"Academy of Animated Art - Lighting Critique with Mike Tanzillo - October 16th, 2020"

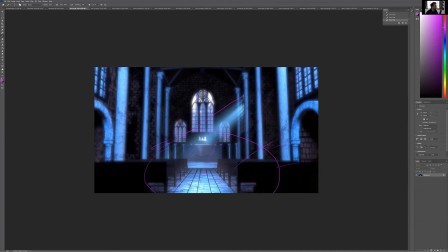And what's happening up here is like, I don't get a sense of any shadowing of, it's like light is hitting the columns uniformly the same, regardless of which wall it's on, how high up it is. And it's hitting, and then the light is universally not hitting the brick, regardless of where it is.
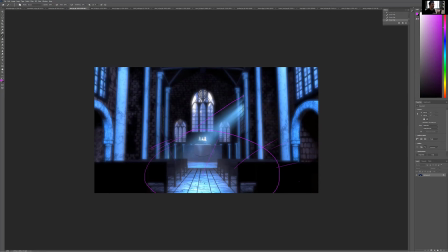On the ground, you're seeing some variation because of the light, but like there are some issues that we're seeing as a result of that. And I think it's a shader related issue. So I want to take the shaders out of it and just look at the lights. Because right now because it may be a light thing, but I'm 90% sure it's a shader thing.
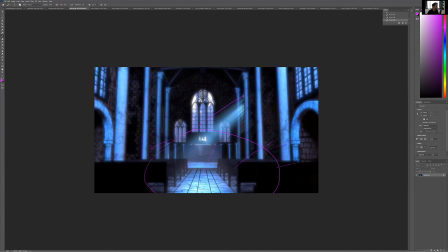Because like the amount of light that it takes to illuminate these pillars is much different than the light that it takes to illuminate this. So because to get this brick to that level, you'd really have to hammer with light. And I get that they're different color, like white pillars versus dark, like totally fine, but we need to like bring them into the same world a little bit.
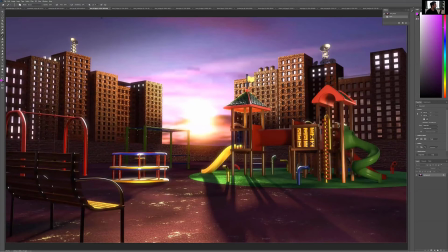So I think that should be the next step with this one. This, I think this is looking nice. Again, we'll just add some more haziness, glowiness, diffusion stuff. The one thing about this now, you're adding some satellite dishes to the top and some water towers and stuff.
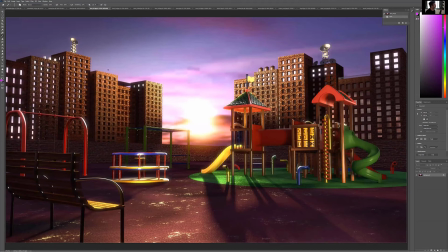That's really cool. Looking at your original reference, we would now need to add, and this is a shame of once we start building, like the buildings are too similar as each other. It's almost like we need to start, like there's no window treatments on any of the windows.
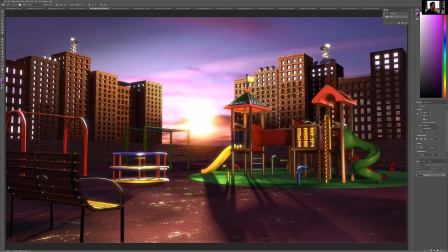They're all, they're all kind of exactly the same. And they're all perfectly uniform, which like, again, there would be like some awnings,
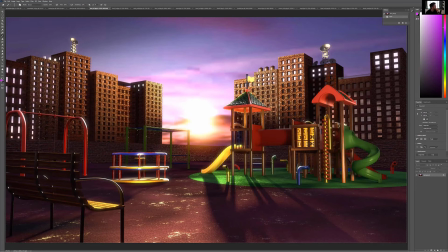and I guess we're not seeing the bottom of them, but just take a look at, there'd be like, it's odd that there are windows here facing into the side of this building, and same thing here. Like you would see these windows and maybe those, and then there would be like an advertisement painted here or something like that.
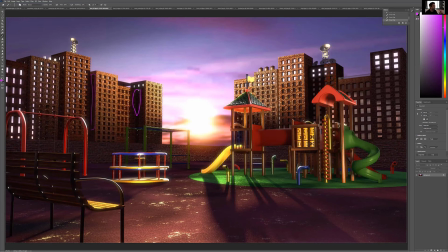So to really push this to the next level, it's really getting that detail in there, because I really think this is starting to come together from a lighting standpoint. We just want to start feeling that detail a little bit more. So I think that would be a good next step for this one.
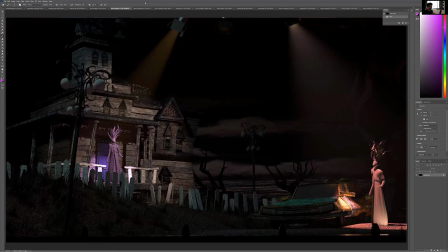All right, for this guy. Yeah, like you're darkening in the middle here. That's working out really well. I totally hear you about softening the shadows. I agree, because like looking at this shadow in particular, like that's very sharp, which isn't completely abnormal for stage lighting.
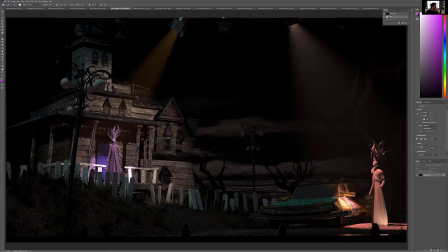Like I guess that happens. The one thing I would caution you about is making softness adjustments in Nuke, because it can create some, like it ends up just blurring it and not actually softening it the way that we would necessarily like. So just be on the lookout for that.
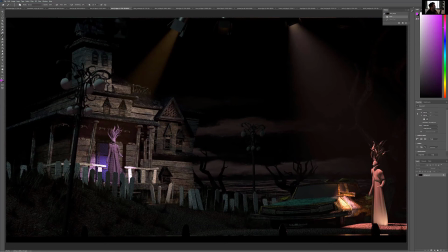In terms of like stage lighting, I want it again to feel more dramatic. Like I feel like I'm seeing too much of the house. Like if this light's coming down and just hitting the character in here, actually, let's do that.
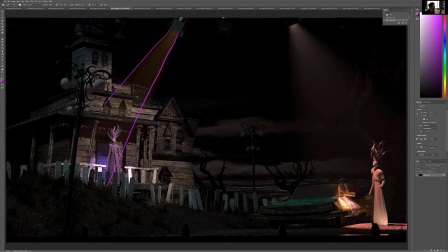If it's like just coming down in here, I'm just following these lines down. Let's like wind that out a little bit. Let's say it's happening in here. Like there would be softness out to like here, right? Just from like light bouncing around. And then everything outside of this would kind of go dark.
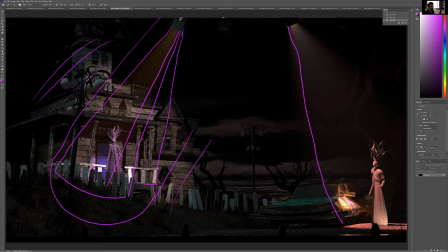So, and same thing here. So it's like, you know, light coming down there, light coming down there, softness. And then all like this stuff in the middle, because stage lighting is very, like there's no ambient light in the set, right? So like all this stuff, all of this in here would go dark.
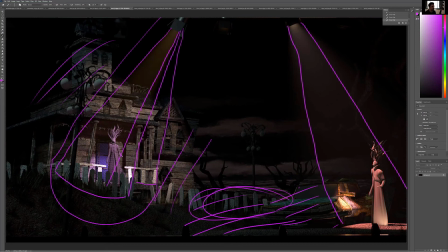There is that little bit of a light, I guess. And then from here, the other thing you really want to like pick up some reflections in this and make that feel like glass.